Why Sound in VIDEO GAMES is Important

I remember now! That song! It's from Wind Waker!
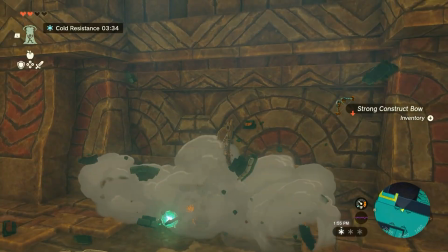This song is amazing because it adds so much to the game. Firstly, it acts as a reference to The Legend of Zelda: Wind Waker,
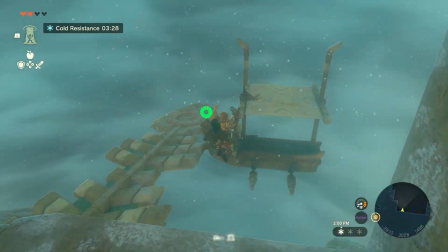which is cool for returning fans of the series who will get this reference as soon as they hear this part of the song.
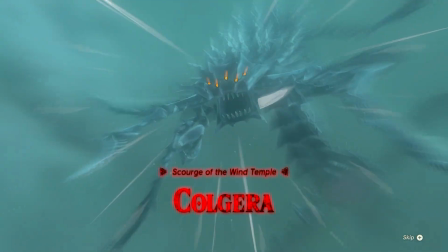Then, this song is also great for new fans of the series because it acts as an awesome boss theme that both sounds cool and is threatening.
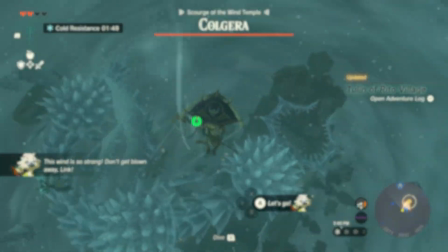Overall, Tears of the Kingdom has some amazing sound design that stands out from the rest because of how it uses old music and sound effects to create something new,
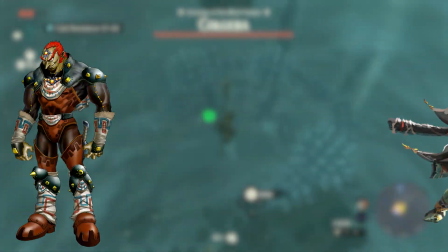bringing in both old and new players to the series.
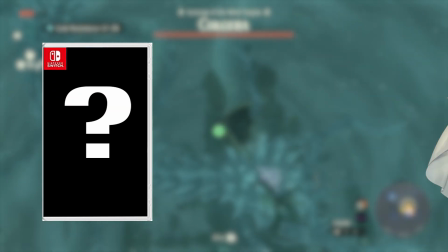However, what if a game, instead of having the music only affect the player, affected the world in which the game takes place.
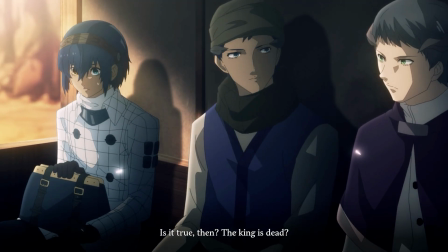Metaphor ReFantazio uses music in a very different way to Tears of the Kingdom.
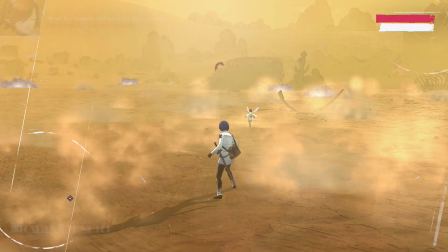Tears of the Kingdom's music tends to focus more on affecting the player playing the game than the people within the world of the game.
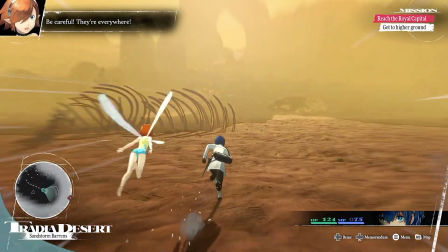However, with Metaphor, the music is fundamentally built into the game's world as a whole.
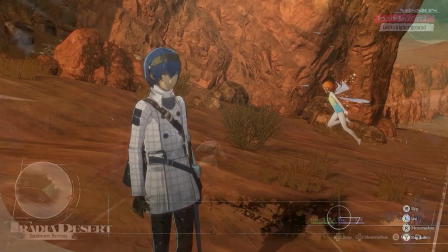At the start of the game, we learn that music was the first magic this world ever knew, after all.
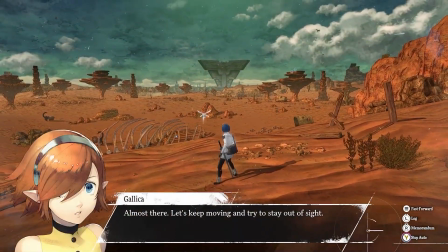Makes the road a little easier.
Immediately after the scene, the music of the game starts to play within the main character's head.
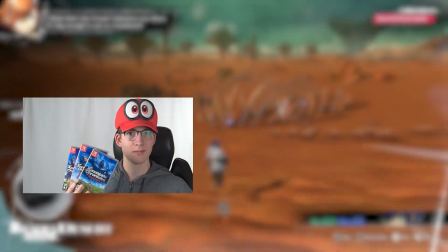This is super cool because it's not only the player that's hearing the music, but also the main character of the game,
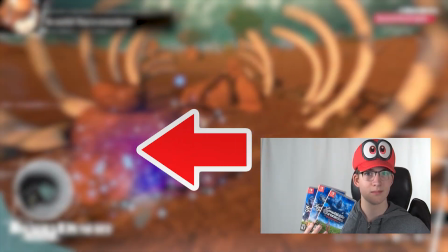which instantly connects both the player and the main character to the music of Metaphor ReFantazio.
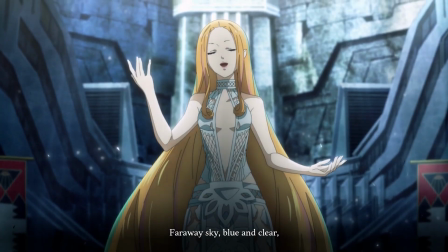Another great example of Metaphor connecting the game's music with the main character and the player is through the game's national anthem.
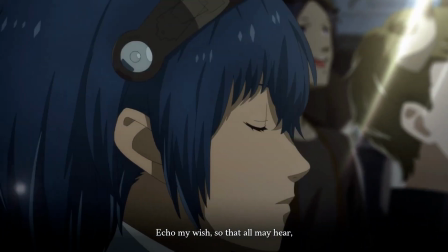The national anthem of the fictional land of Uchronia plays right before the main party sets out on their quest.
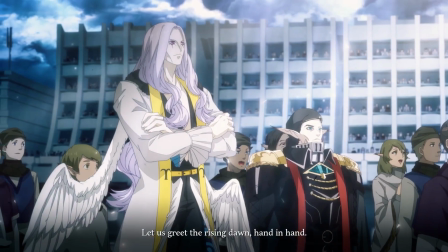The song is called Overflow Harmony, and I believe the purpose of this anthem is to really connect the player with the country of Metaphor ReFantazio.
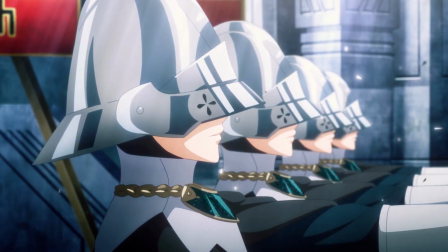This song does a great job at this because it makes the world feel real, since countries in the real world have national anthems.
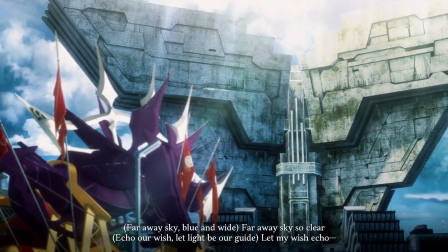And, as a side note, the animation in this scene looks so good.
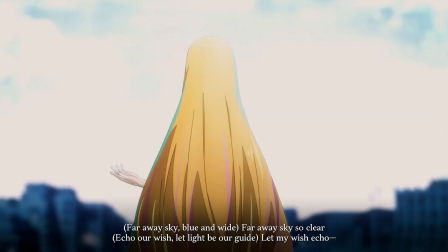But overall, this song is great because it connects the player to the game by using a
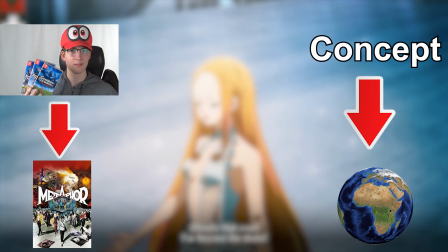concept from the real world while also acting as a great send-off for our heroes. Alright, the next song I'm talking about contains heavy spoilers for Metaphor ReFantazio. So if you don't want to see those, go to the time shown up on screen. And 3, 2, 1, let's go!
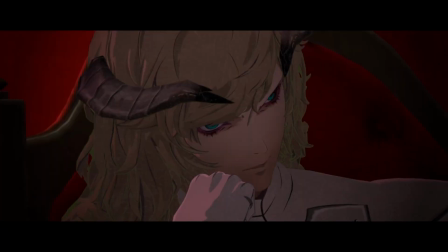The last song that connects both the real world and the game that I would like to talk about is the song Arrow of Radiance.
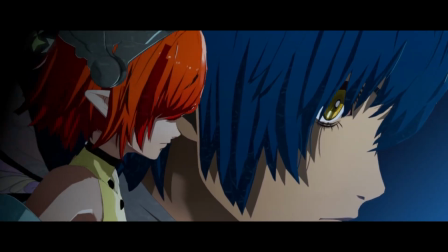This song plays in the Montario Opera House scene where the main characters plan to kill Luis Guillerburn.
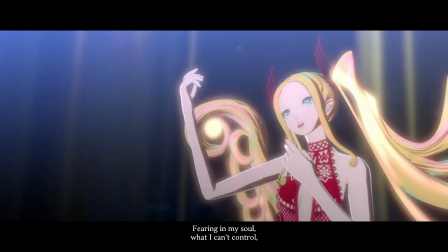This song works so well for one key reason.
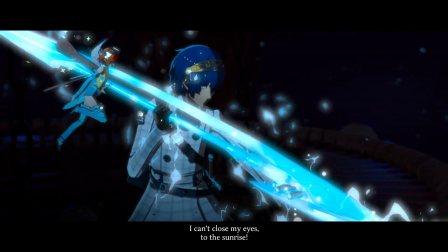That being how it connects both the player and the main character's feelings during this scene.
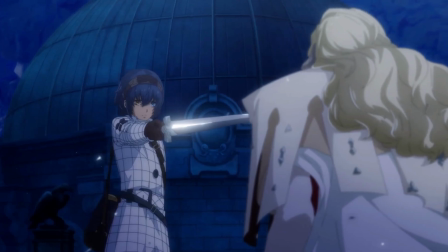What I mean by this is there's so much tension in this scene with the main character trying to kill Luis,
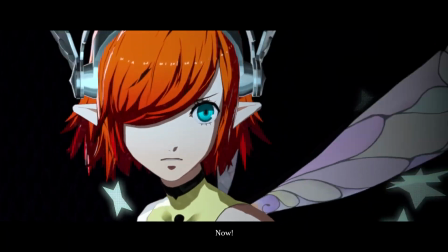but you feel that same tension during the scene because as the scene builds,
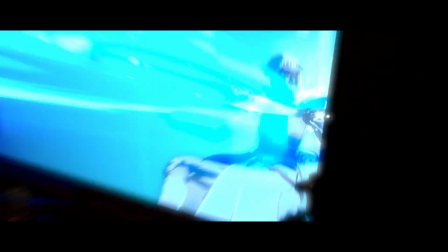the music builds, and it all comes together so perfectly. And it's kind of hard to describe, so I highly recommend that you play the game.
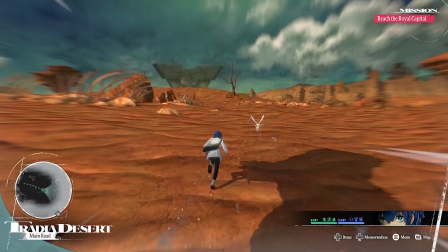Also, these lyrics,
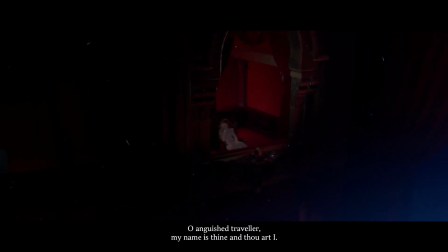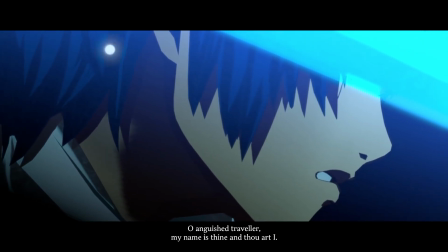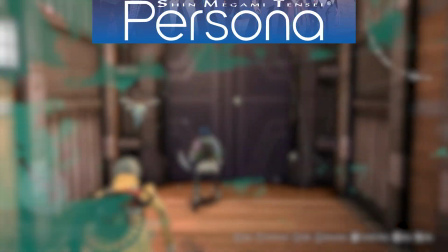are such a nice reference to the Persona series, which, speaking of... Alright, so here's the deal. I'm feeling a little rebellious.
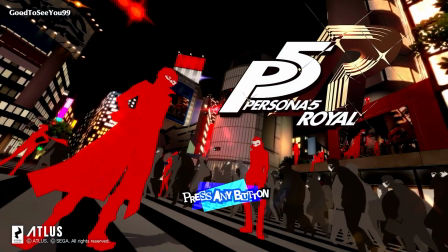So we're talking about Persona 5 Royal. Persona 5 Royal is not just a game with a great soundtrack.
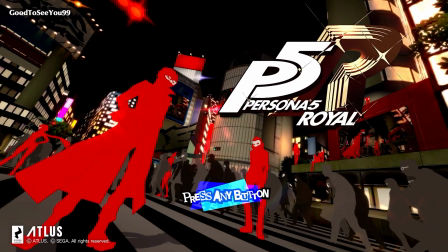This game is a genre-defining RPG, and its music has shaped the world.